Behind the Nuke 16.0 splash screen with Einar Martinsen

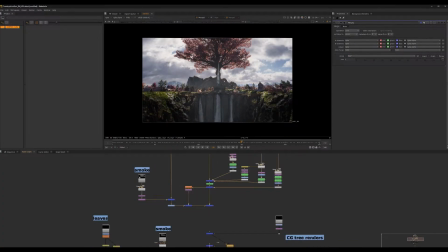We'll keep going down the node tree here. Here you can see the waterfalls, the smoke is coming together. The next thing which is cool is volume rays,
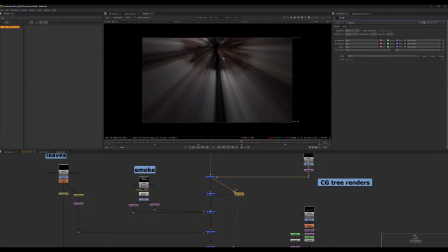which is a node in Nuke that creates these sort of volume light rays or God rays and puts them on top.
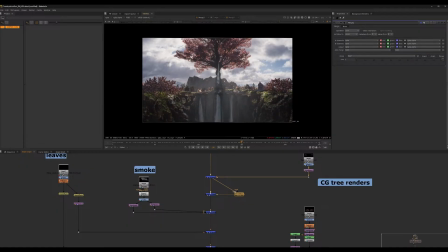You can put them on top of your image and they move and flicker, especially when the background moves,
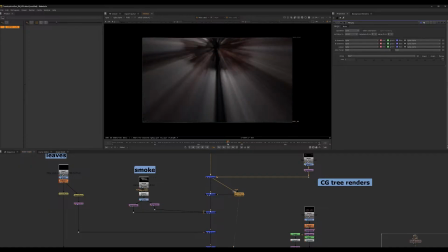because the sky moves throughout the image, and then it creates the illusion of, you see here, if I jump 2 frames, it creates this flickering motion in the God rays.
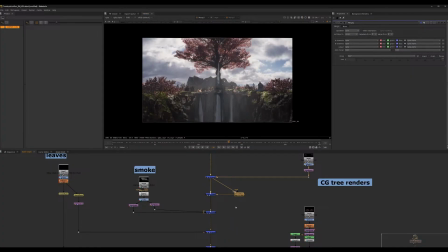And it's quite convincing when you apply it in a very subtle way to your image. Here's some more smoke coming in. Here's I started to add like a couple of flying leaves into the shot just to give it some more life.
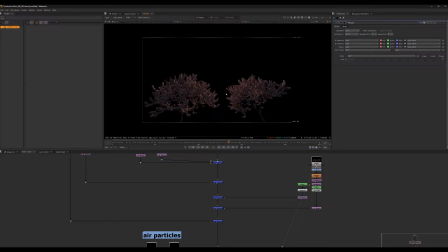And another cool thing I wanted to show you is I created these 3D rendered trees inside a Blender.
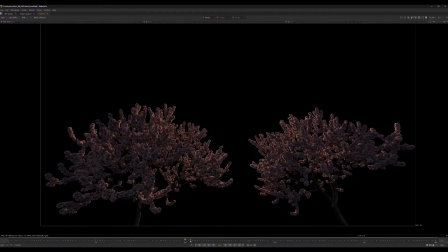I rendered them out separately so I can put them on top of the image or move them around and duplicate them around the scene to give it more depth and life. And they move quite a lot, which is actually quite helpful in this case to make it come to life, especially when everything else is moving in the image.
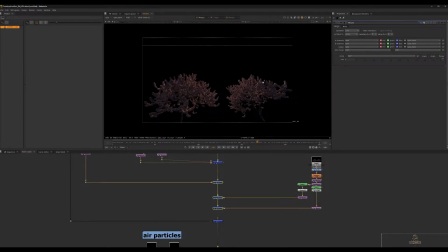So this is what that looks like. Combined here, I moved them around a bit.
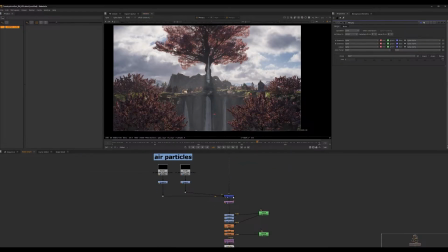I duplicated a few more. There are also some moving ones in the background. And then what I've done here is I added some cool
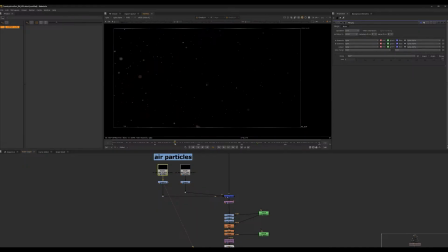air particles that are very effective to moving on top of your image to give it some more life. It seems like flowers and bugs and beautiful things flying on top of your image.
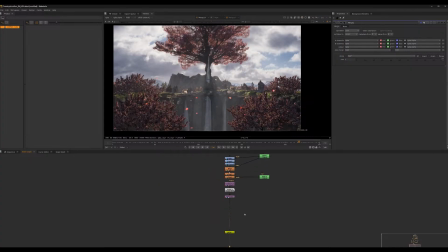Let's jump down to the bottom here. And one last thing that I wanted to show you that I've done throughout the whole script actually is I'll just go full screen here.
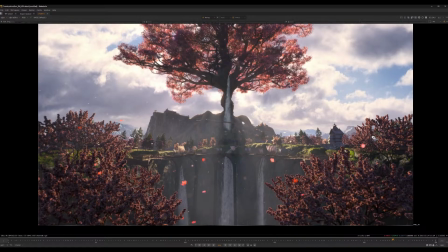What I've done is that every single element that is separated from each other and composited together have a subtle animation on them in terms of scale. So they get scaled up a little bit based on how far away they are from camera, and that gives an illusion of a camera move.
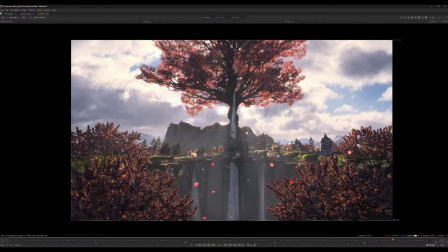I'll show you what that looks like in the final image, and you try and pay attention to that and see like how everything is moving together. And you can probably spot my whole illusion that way,
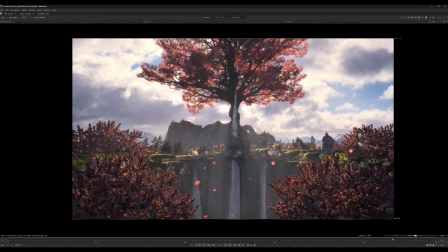and you can see how fun it is to bring like 2D flat elements together and then just sell it as a real idea. I think that's a cool thing to do because it gives you a lot of creative freedom and makes you have fun with Nuke and be very efficient and creative in your workflow.
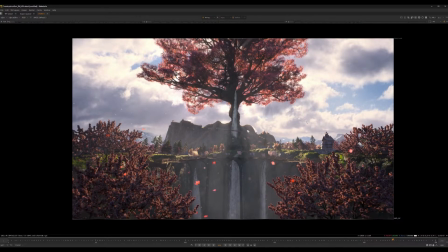So if you didn't know any of these tricks before, I hope you enjoyed watching this and I hope you learned something from it.
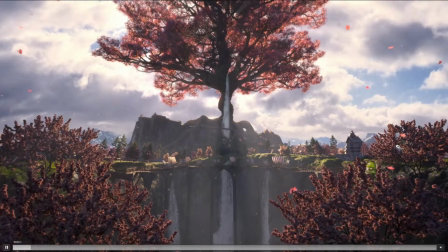And that brings us to the last image. So here I'll show you the final shot that I was breaking down in the Nuke script.
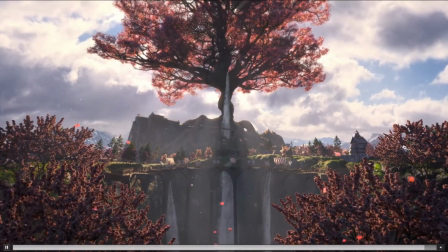So hopefully you can see a lot of the tricks and illusions that I was showing there, and I'll play this a couple of times.
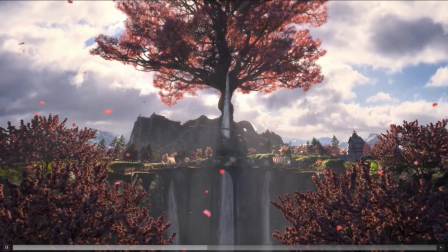But I must say it was really fun to work on this,
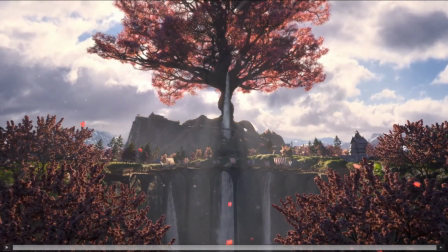and it was fun to do illustrations and also use Nuke in the process of doing this,
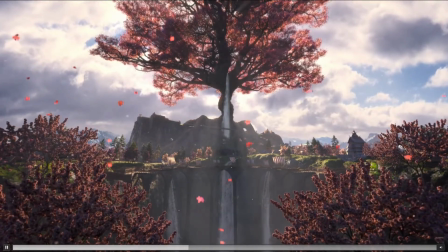and do it for Foundry.
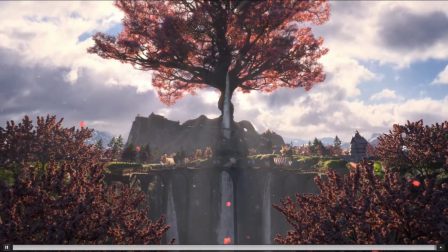Like I've been using Nuke for so long, and being so fortunate to be able to create splash screens for them was very humbling, and I'm very grateful for the opportunity. So thank you so much, Foundry, for giving me the chance,
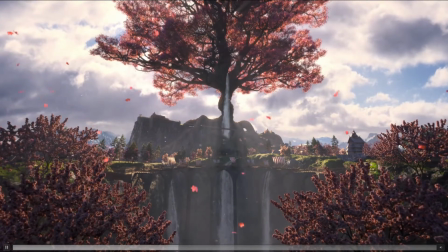and thank you for checking out my process, and I hope you enjoyed it.
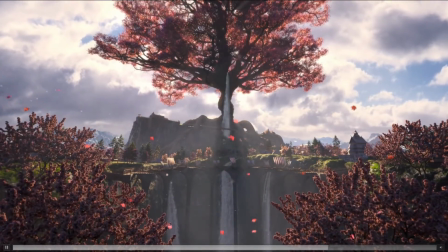So thank you. That was great, Einar. Really nice to get a peek behind the curtain about how you went about the process. So, I mean, we'll leave people in chat to pick up questions if they have any, but I want to selfishly ask some questions if that's okay as well, because I think what you did a great job there was sort of explaining, obviously, your process and how you thought about the work.